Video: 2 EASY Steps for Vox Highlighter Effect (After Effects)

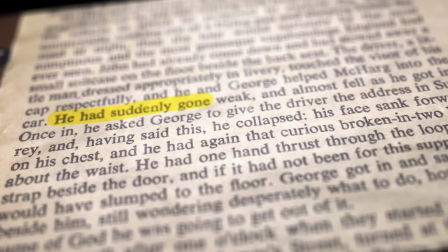Hey guys, welcome back. This week I'm starting my Vox series.
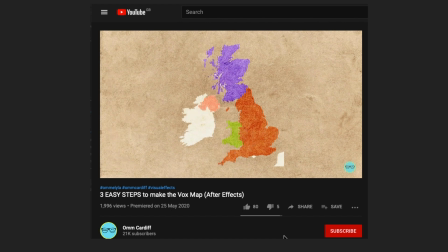I originally started with how to do the Vox map, which a lot of you quite enjoyed, which is in the description below.
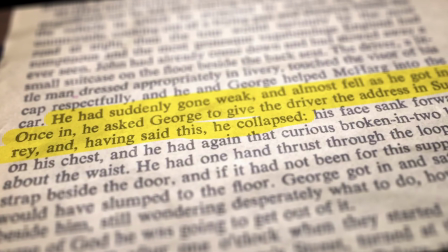But this week I'm going to show you how they do the highlighting effect on a book.
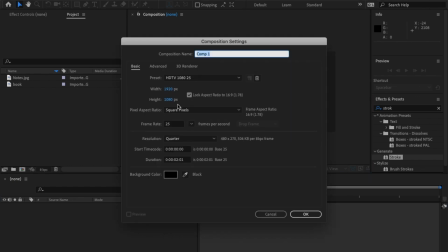Okay, first thing we're going to do is click on new comp, 1920 by 1080p, 25 frames per second, and click OK.
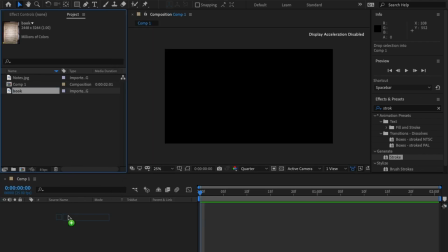From there, drag and drop the piece of text that you want to highlight.
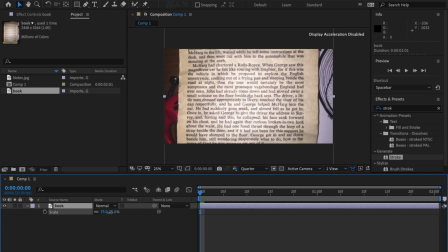Mine's a bit big, so hit S on the screen. On the keyboard to bring down the scale, roughly around there. I'm going to move this up a bit.
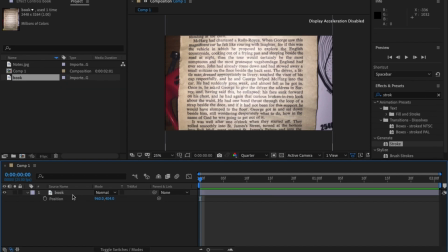Perfect. Okay, from there, right click, if it lets me, right click, new solid.
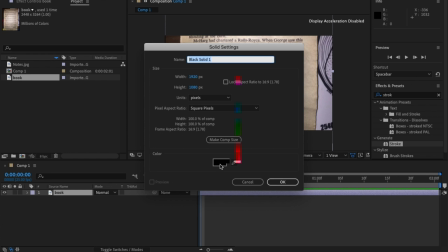Now, this is the important part. It'll take the composition settings, but I don't want it to be black. I actually want the highlight to be yellow,
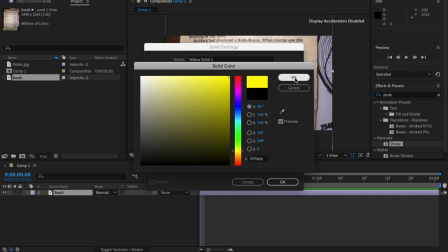like that color, like a highlighter, and hit OK.
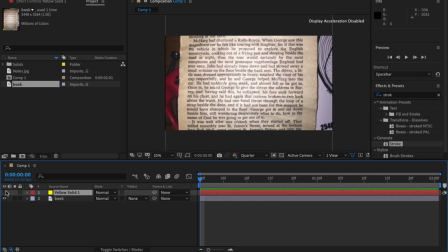Now I'm just going to turn this off because I don't want to see it, but I do need to use it. Make sure the yellow solid is still highlighted.
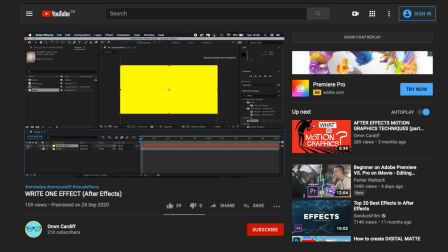But very quickly, if you're new around here, I make videos every Monday at 3 p.m. So please hit a subscribe. I promise you, you won't be disappointed. Anyway, back into the tutorial.
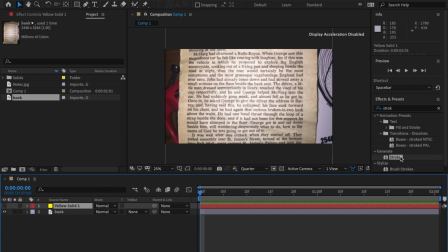In the Effects and Presets panel, type Stroke and drag and drop Stroke onto this solid layer.
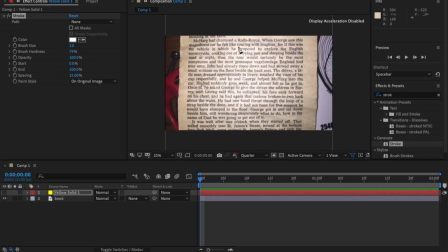From there, grab the pen tool and start highlighting the section that you want highlighted.
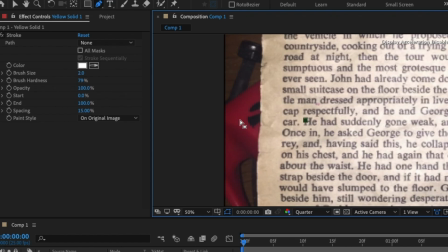Make sure, let me zoom in, make sure
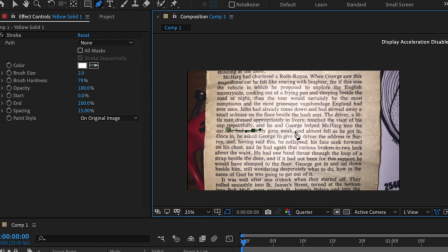that your highlight isn't in a straight line, because if you were highlighting naturally, you wouldn't get a perfect straight line. Once you've done the first line, click V on the keyboard or the selection tool here, and click off.
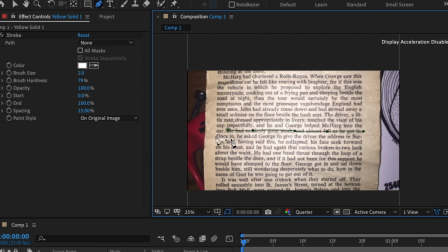Again, click G on the keyboard for the pen tool and start highlighting your next row. Oh. And don't forget to not do a straight line. Again, V and G.
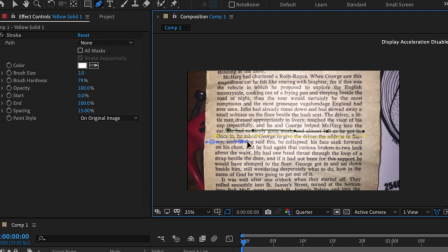I'm going to end on the word collapse. Perfect. In the stroke settings, click on all masks.
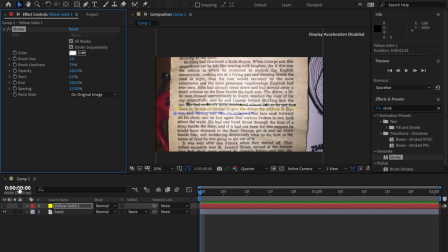This will make sure the effect works on all masks. I forgot to turn the solid layer back on.
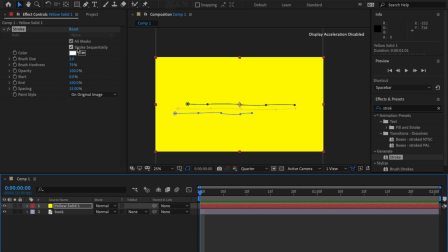But most important thing here, make sure stroke subsequential is selected, as it'll show the highlighting effect in order of which mask you did first. Then, right at the bottom, change on original in paint style to on transparent.
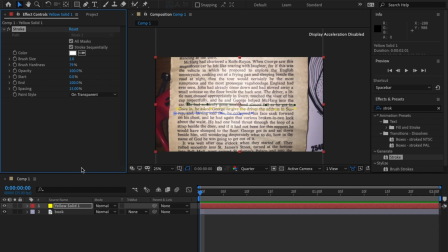Yep. Now that will reveal the text and take away the yellow solid color. Don't worry. What next thing to do is bring back the yellow color. So click on this picker tool and go down to this yellow and bring back the yellow.
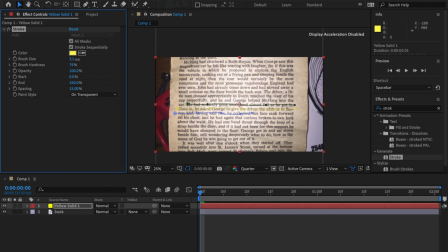Okay, you still can't see it. Don't worry. We're going to increase the brush size a little until you can see it.
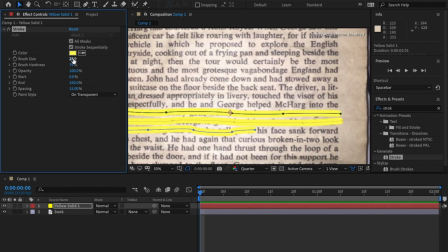There you go. If I zoom in, we're going to go to a size that will cover what you were doing.
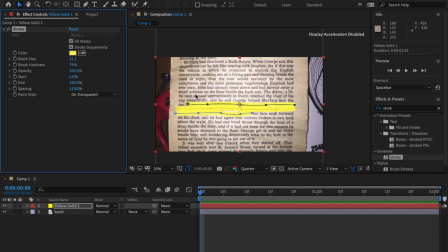Perfect. So that would be roughly how you would highlight a piece of paper.
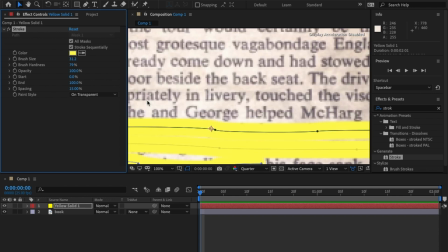Zoom in a little, scroll up, and I'm just going to increase the harshness,
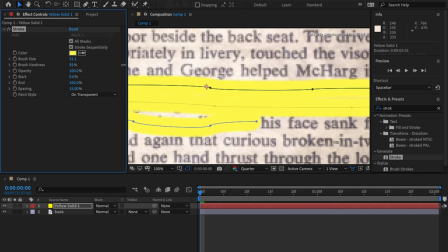brush hardness, just to make it look more like a highlighter. Yeah, let's do 100%.
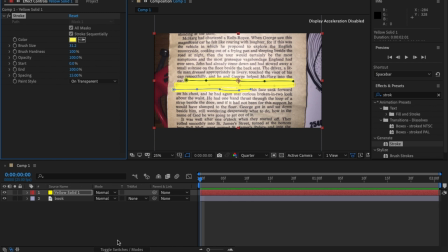Okay, now that looks really good, but you can't really see the text underneath it. So we're going to go to modes, and if you can't see it, press this little toggle switch mode here underneath.
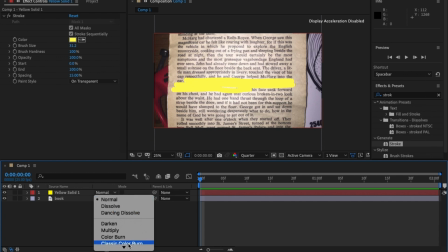Then click on this mode and scroll down to multiply.
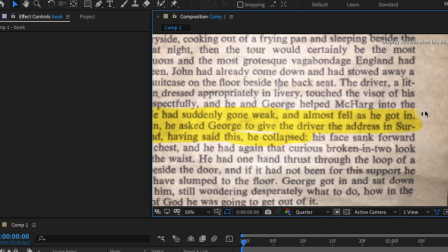Now that not only reveals the text underneath, but brings through some of the texture on the page, so it actually looks like it's part of it.